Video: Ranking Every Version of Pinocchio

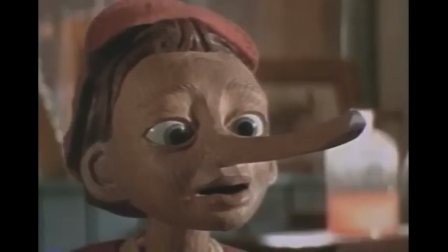33:08 So if you're about my age, you probably remember seeing previews as a kid for a creepy-looking Pinocchio movie starring teen beat heartthrob Jonathan Taylor Thomas,
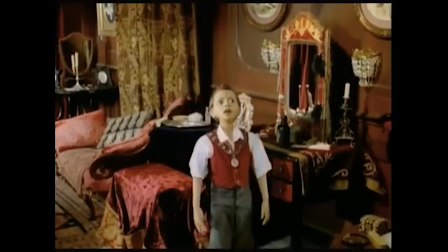33:16 which we'll get to in a minute. What you might not remember is that said creepy-looking movie had an even creepier direct-to-video sequel, and it's actually pretty good.
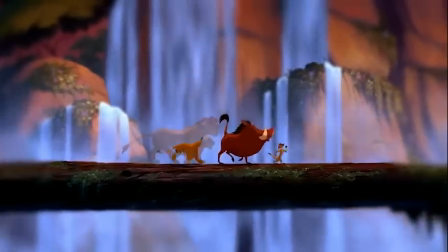33:24 JTT's been replaced, presumably because he'd aged out of the role by this point,
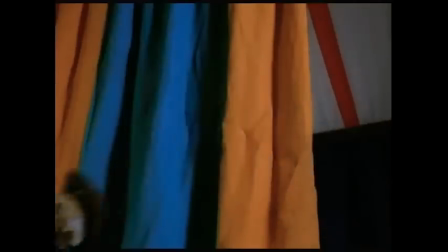33:28 and the budget is several tiers below the first one, which shows in the very stilted puppet work, but the actual performances are good,
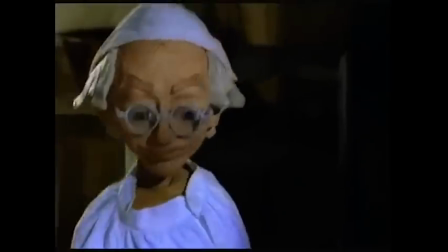33:34 and it's got some nice freaky imagery in a few of the circus scenes. It's also the only nominal sequel on this list that's actually a sequel, and not just a remake in disguise.
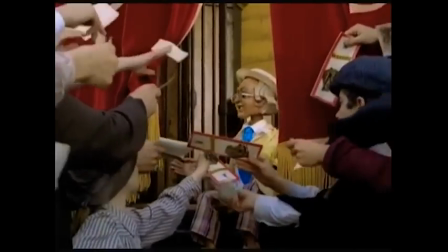33:43 This time Geppetto gets turned into a puppet, and realizes that an actor's life might not be so bad after all, so Pinocchio has to be the one to snap him back to reality.
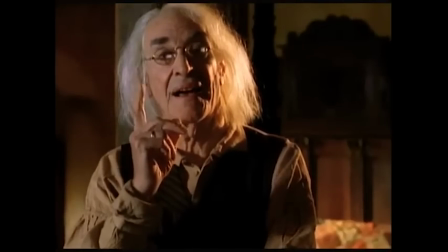33:51 They did get Martin Landau back as Geppetto, albeit mostly for his voice,
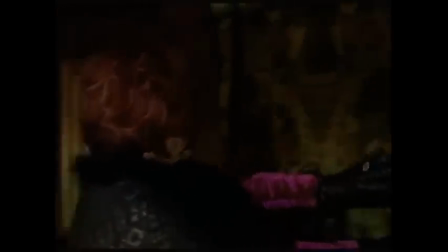33:56 and Udo Kier comes back as well, playing Madame Flambeau, the widow of his villain from the first film.
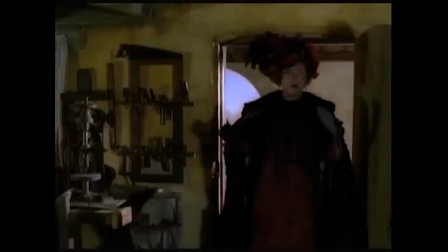34:01 Can the girl have a little privacy?
I was expecting this to just be an excuse for a bunch of outdated drag jokes, but in practice it's arguably borderline progressive.
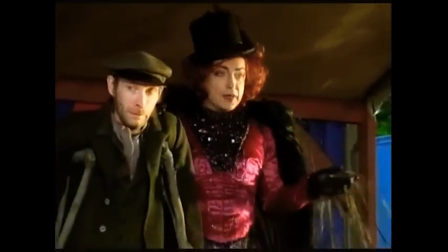34:10 Kier plays her completely straight, more like it's just gender-blind casting as opposed to the hacky trans panic humor that was standard in the 90s.
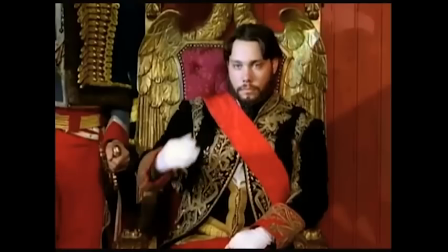34:17 There are no winks to the camera about it, she's never the butt of the joke. For the time it was made, it's surprisingly refreshing.
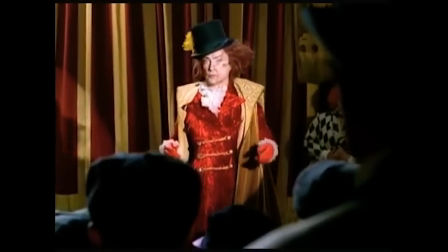34:23 Madame and Monsieur, do you love me? Yes!
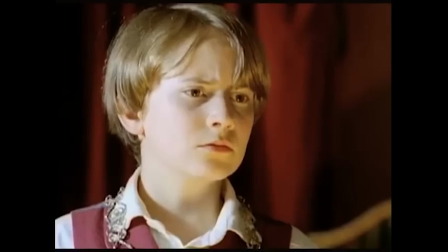34:28 Now there is a twist in the last act where we learn that she's not who she says she is, so maybe I'm giving the filmmakers too much credit here.
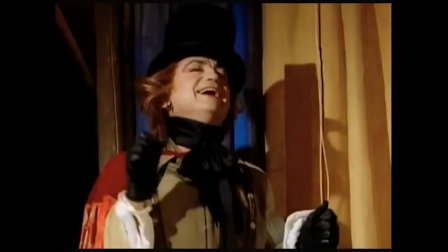34:35 Maybe the casting itself was considered funny enough, and the sincere performance is just another form of mockery.
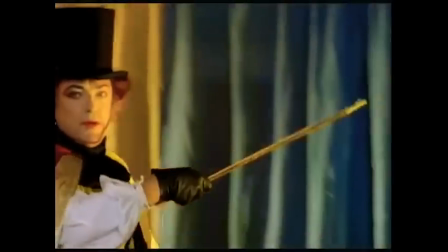34:40 Like the twist is supposed to be so obvious that we laugh at the other characters for not seeing it coming. But even if that's the way they wrote it, it's not at all the way Kierre plays it. and I think there's enough evidence elsewhere in the film to warrant a more generous interpretation.
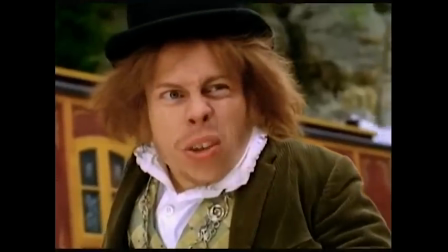34:54 People don't pay to see normal, do they?
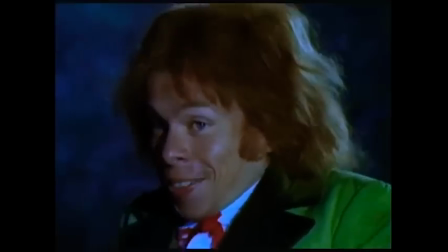34:56 There are clear themes of body dysphoria throughout the script, and seven major characters go through some sort of unique physical transformation, so I don't think any of this is an accident.
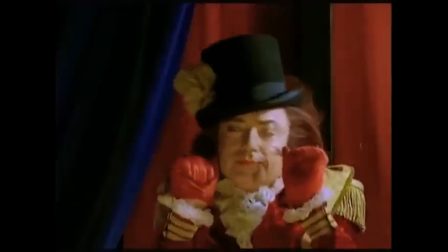35:05 I think they just made a casually gender-fluid movie and figured no one would see it anyway, so they'd get away with it.
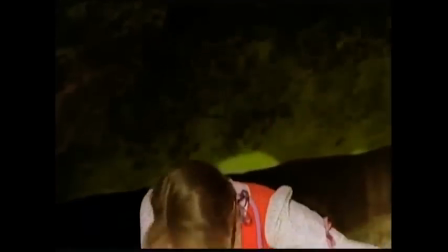35:11 And they did. So bravo.
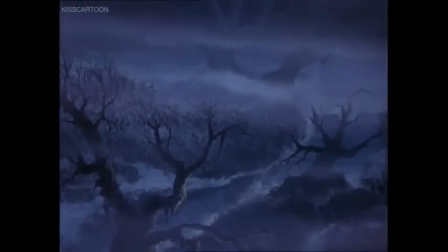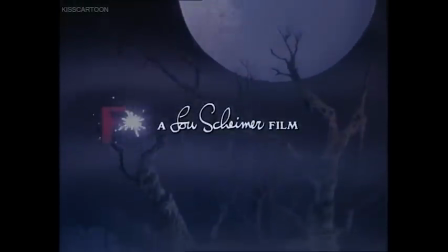35:20 Disney's Pinocchio still holds the title for the darkest version of the story, but in 1987, Filmation Associates gave them a serious run for their money.
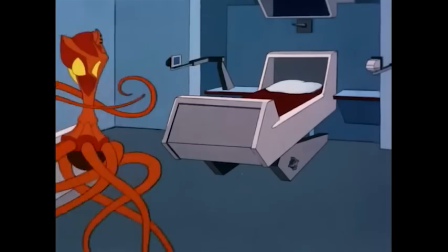35:28 Filmation was a family entertainment company launched in the 60s that focused mostly on television.
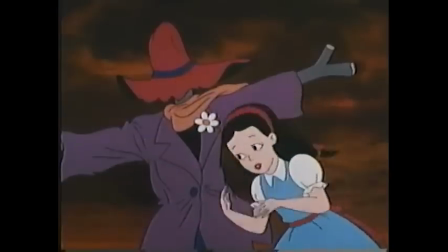35:33 They had a few moderately successful films as well, but by the 80s they were nearly bankrupt,
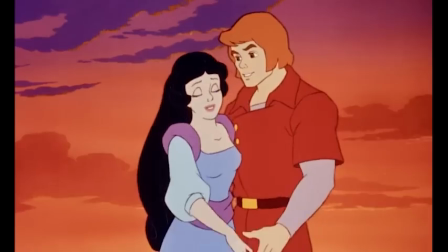35:38 and in a Hail Mary effort to save the studio, they launched a series of unlicensed sequels to classic Disney films.
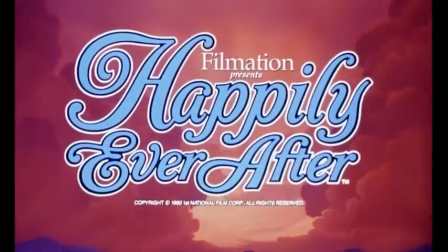35:44 Only two were produced before they closed up shop for good, Happily Ever After, a Snow White sequel with Distaff Dwarfs,
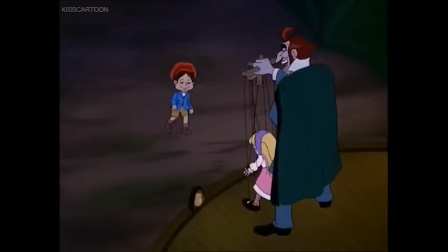35:50 and Pinocchio and the Emperor of the Night, which pits our hero against the sinister owners of a mysterious traveling circus.
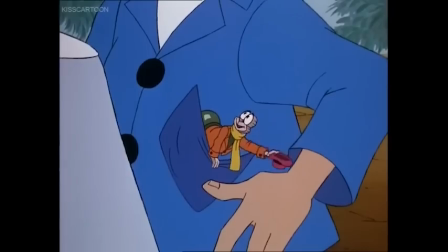35:57 You have all the makings of a big star!
For a while, it seems like we're in for just another store-brand Disney ripoff.
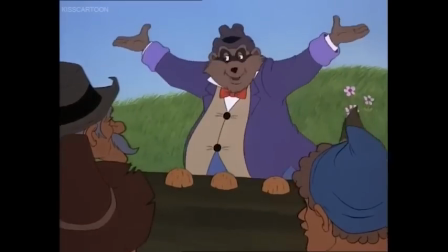36:03 Instead of Jiminy Cricket, we get a glowbug named G. Willikers, and instead of the fox and the cat, we get a raccoon and a... problematic simian.
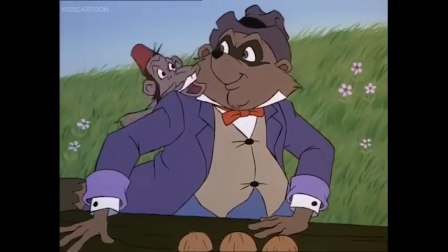36:12 May I go on? Is right, boss!
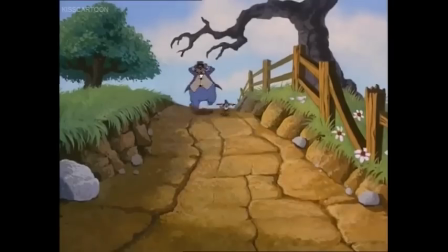36:15 For 20 minutes or so, it's all very familiar, all very lighthearted, no particular creativity on display, and then, all at once, we get this.
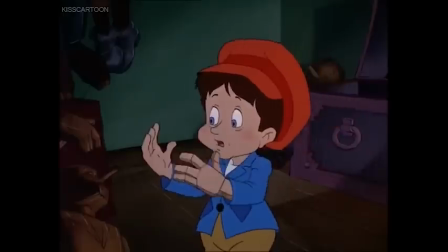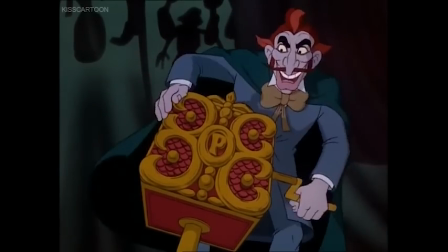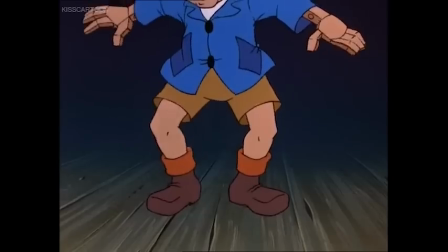36:35 This one scene is honestly the main reason I wanted to make this entire video.
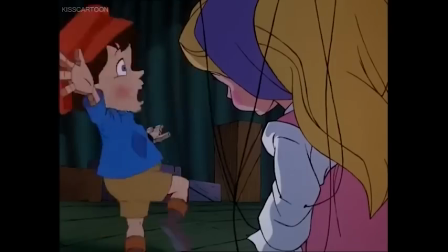36:40 I need people to know about it. It comes out of nowhere, and it's genuinely scary no matter how old you are.
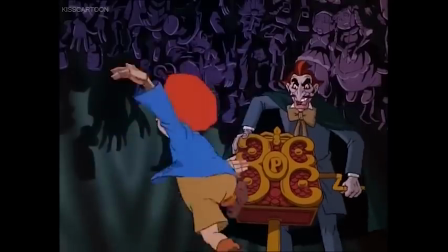36:45 Wait! I wanna stop! Please!
The Blue Fairy warns Pinocchio at the beginning that he'll turn back into a puppet if he's bad,
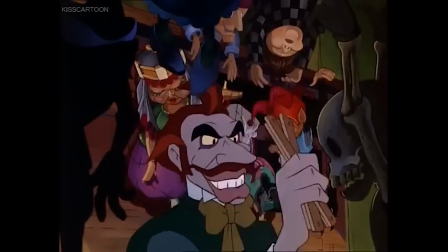36:52 so we know that's gonna happen at some point, but we're not expecting it to come so early to be so gut-wrenchingly terrifying when it does.
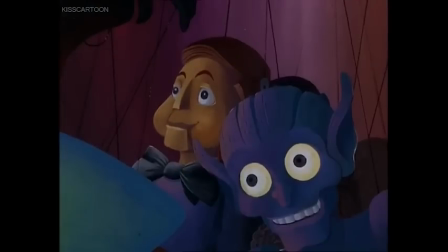36:59 In the space of a few seconds, it goes from an assembly line 80s cartoon to full-on Dario Argento.
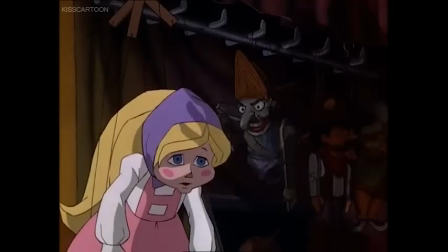37:04 The music, the editing, the way it keeps cutting back to puppets hanging from the walls like dead bodies,
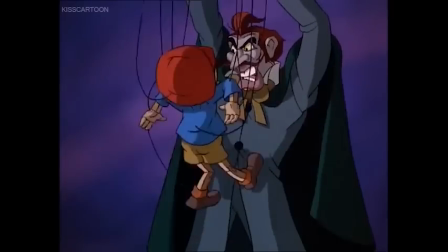37:09 it's a sincerely great piece of horror filmmaking and it caught me totally off guard.
I didn't know that I...
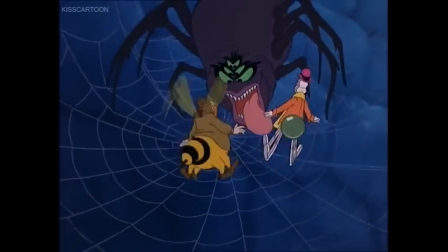37:16 The rest of the movie isn't quite this scary, but it does keep up a pretty dark tone from this point forward, and it also makes explicit an idea that's only hinted at in other versions,
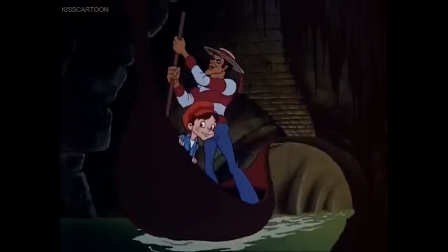37:25 that Pinocchio's villains are literal devils tempting him down the road to hell. I'd love to see what a film this bold could have done with a higher budget.
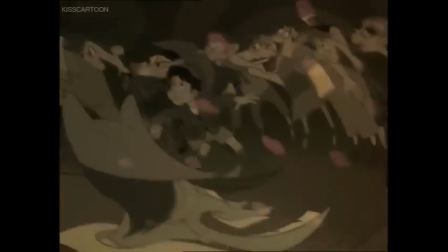37:32 Gauntlet is down, Guillermo. If you're going for scary, Filmation is the team to beat.
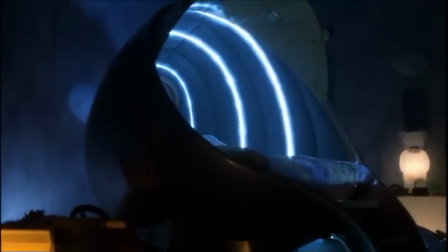37:42 Then he went to bed and fell asleep.
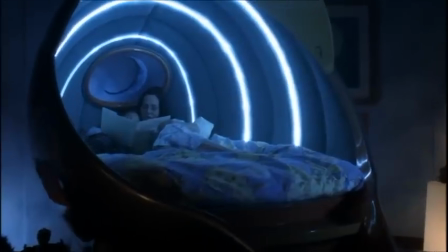37:46 As he slept, he dreamt he saw the fairy, lovely and smiling, who gave him a kiss saying,
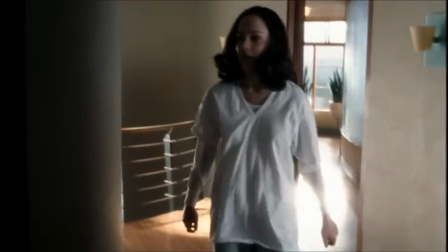37:55 You might be surprised to see AI this high up.
Not because it's not a real Pinocchio movie, but because it's objectively not very good.
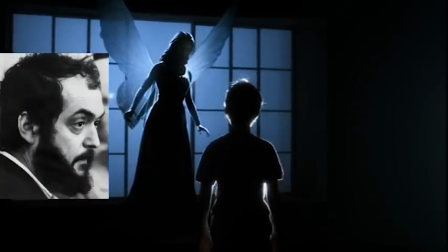38:03 This was a long-delayed project of Stanley Kubrick's that he passed off to Steven Spielberg a few years before he died.
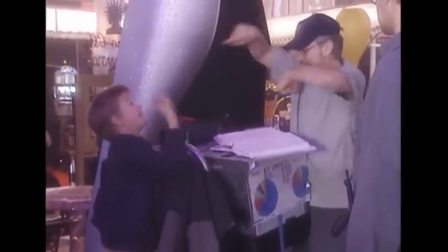38:08 He chose Spielberg personally and wanted him to direct as far back as the 80s, but for the life of me, I cannot figure out why.
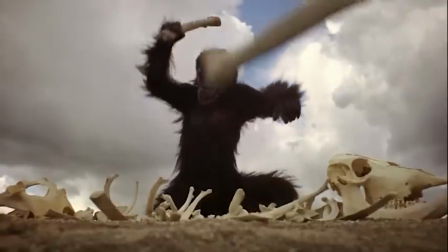38:15 Kubrick made gloomy, emotionally detached stories about the indifference of the universe.
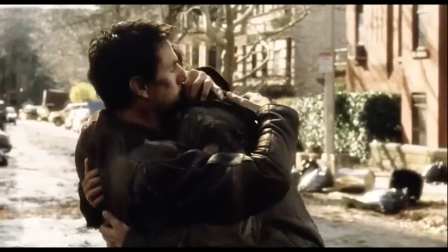38:20 Spielberg makes inspirational tear-jerkers that will gladly compromise their source material if it means tugging a few extra heartstrings.
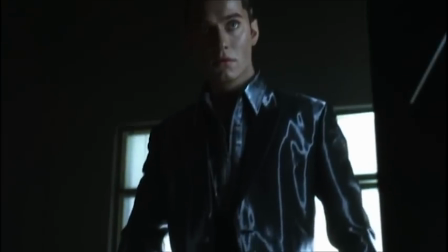38:27 Put them together and you're left with a movie that seems to be targeted at nobody. Dour and clinical, yet still full of wistful yearning.
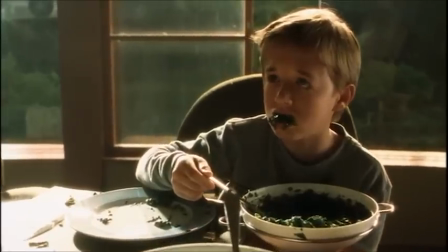38:34 And those two things combined just start to feel depressing after a while.
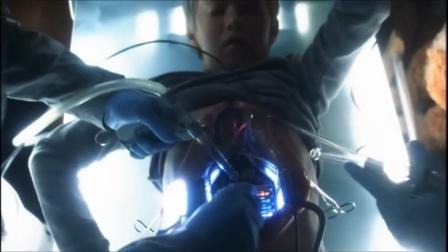38:38 Every cast Pinocchio is an ultra-realistic android programmed to feel permanent love for the family that adopts him.
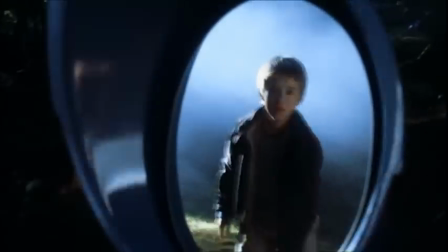38:43 But they don't love him back and end up abandoning him in the woods, so he has to wander the earth trying to discover his purpose, when we, the audience, know he no longer has one.
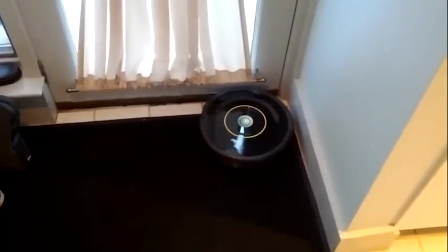38:52 It's like watching an innocent Roomba get stuck in a corner for two and a half hours.
I'm not Pinocchio!
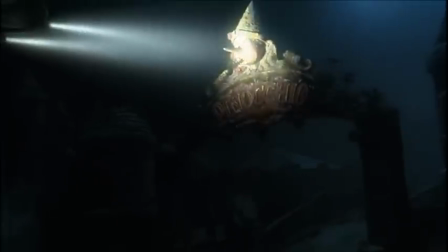38:57 Don't make me die! I'm David! I'm David!
It's not a full-on retelling of Pinocchio, but it does follow the narrative fairly closely.
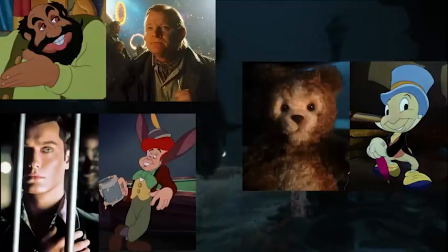39:05 All the characters either have a clear one-to-one equivalent, or exist to subvert the book by failing to live up to the roles Kaladia signed them.
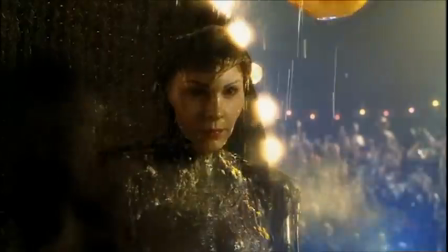39:12 What did you believe the Blue Fairy could do for you? That she would make me a real boy.
The visuals, on their own, are incredibly impressive, even by Spielberg standards.
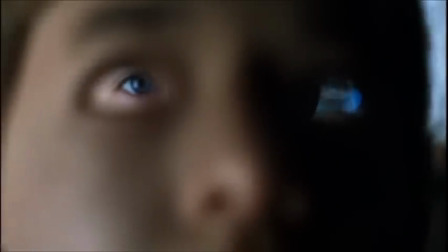39:20 It's beautifully shot and features some of the director's most haunting imagery, but as an actual movie, it's a thoroughly off-putting experience.
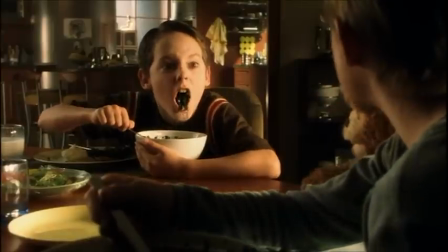39:27 The cold, empty spaces, the needlessly cruel characters, the complete lack of urgency to the pacing.
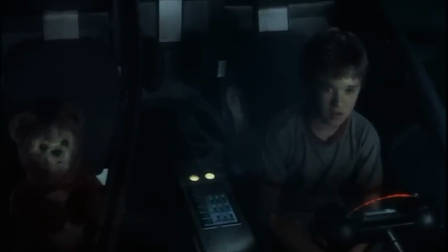39:33 Sure, it all helps evoke the perspective of a robot, but it's human audiences who have to actually sit through it.
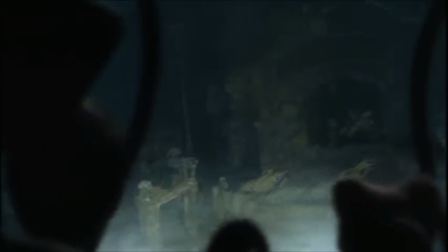39:38 In fact, I think the only way you can really enjoy this film is by looking at it as an inverse of all the other Pinocchio movies.
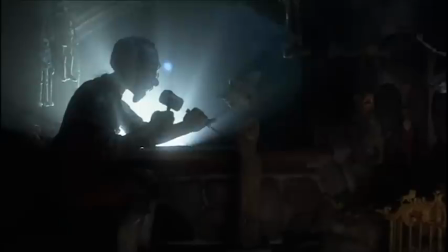39:45 Every other version of this story explores what it means to be human, but this is the only one that seems interested in what it means to be a puppet.
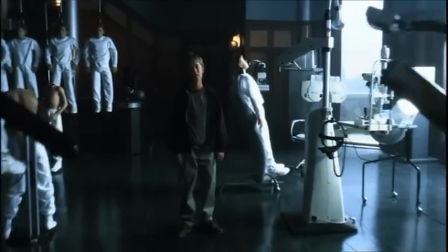39:52 How does it feel to be the main character in a story where you're inherently less valuable than everyone else?
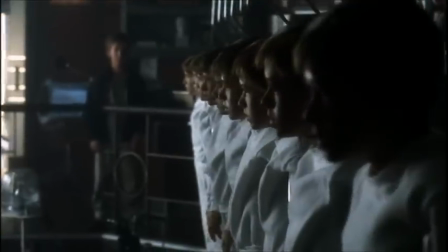39:57 What does it mean to be told your life is meaningless and know that it's true?
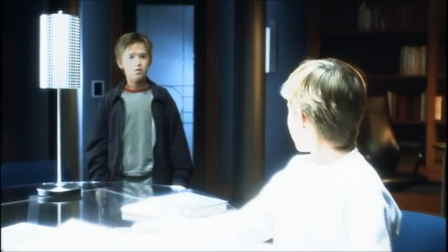40:01 The film presents fascinating questions that don't have easy answers, so even though I had an awful time watching it, it's not one I'm gonna forget any time soon.
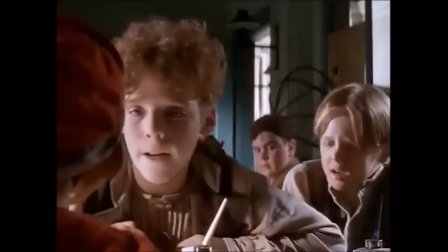40:09 And speaking of awful things I'll never forget...
Hey! Lay off my friend, woody!
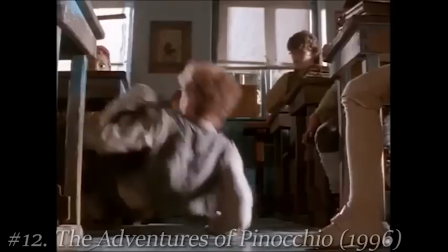40:15 Ah! Lay off my friend, woody!
It's the creepy lookin' Jonathan Taylor Thomas one!
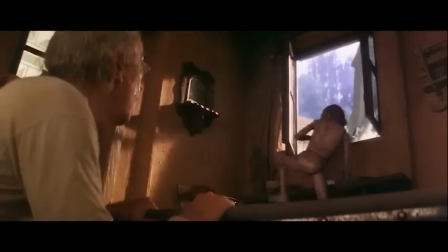40:22 90s kids, let me know in the comments if this one used to scare you as much as it scared me.
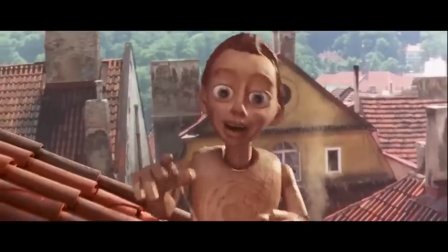40:26 I didn't even watch the whole thing, I just caught a few minutes of it while flipping channels and that was enough to burn it into my brain forever.
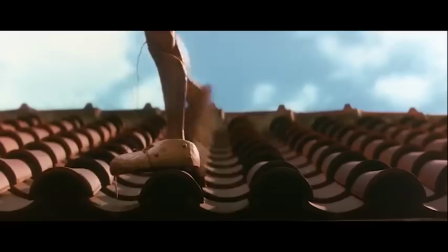40:32 This is easily the most horrifying the little wooden head has ever looked. Not that the puppetry is not impressive, but there's something about those huge lifeless eyes,
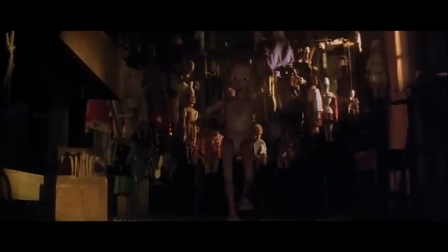40:41 the Buffalo Bill smile, and the much too spindly body that calls to mind everything humans evolved to run from.
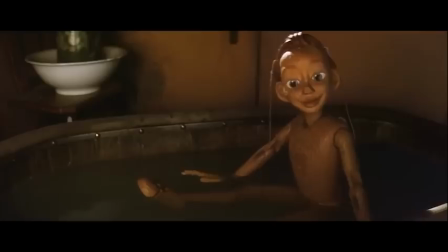40:47 So again, you might be asking why it ranks so high? Well, for one thing, I think the creepiness is mostly intentional.
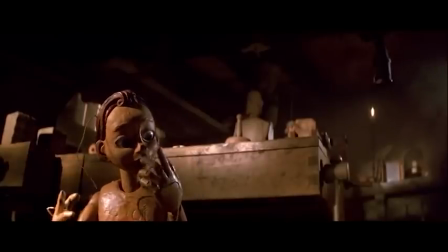40:53 The whole film has an unsettling out-of-body vibe, especially in the scenes right after Pinocchio comes to life.
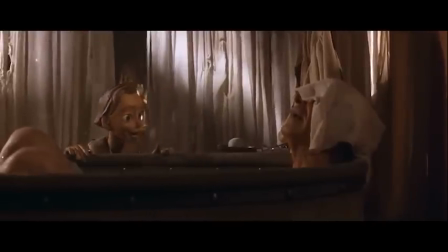40:58 When he first meets Trepeto, he walks up to him naked and silently stares him up and down in the bathtub.
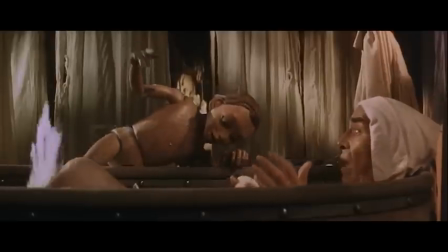41:04 It's meant to be disturbing. They really want you to know that this isn't a Disney film, and that's nothing compared to when he first meets the cricket.
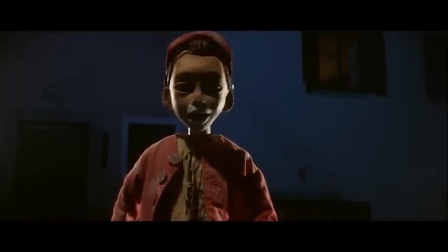41:15 So I do think we're supposed to feel uncomfortable with Pinocchio's design in the early parts of the film, but I also think we're supposed to get used to it as it goes along, and I never have.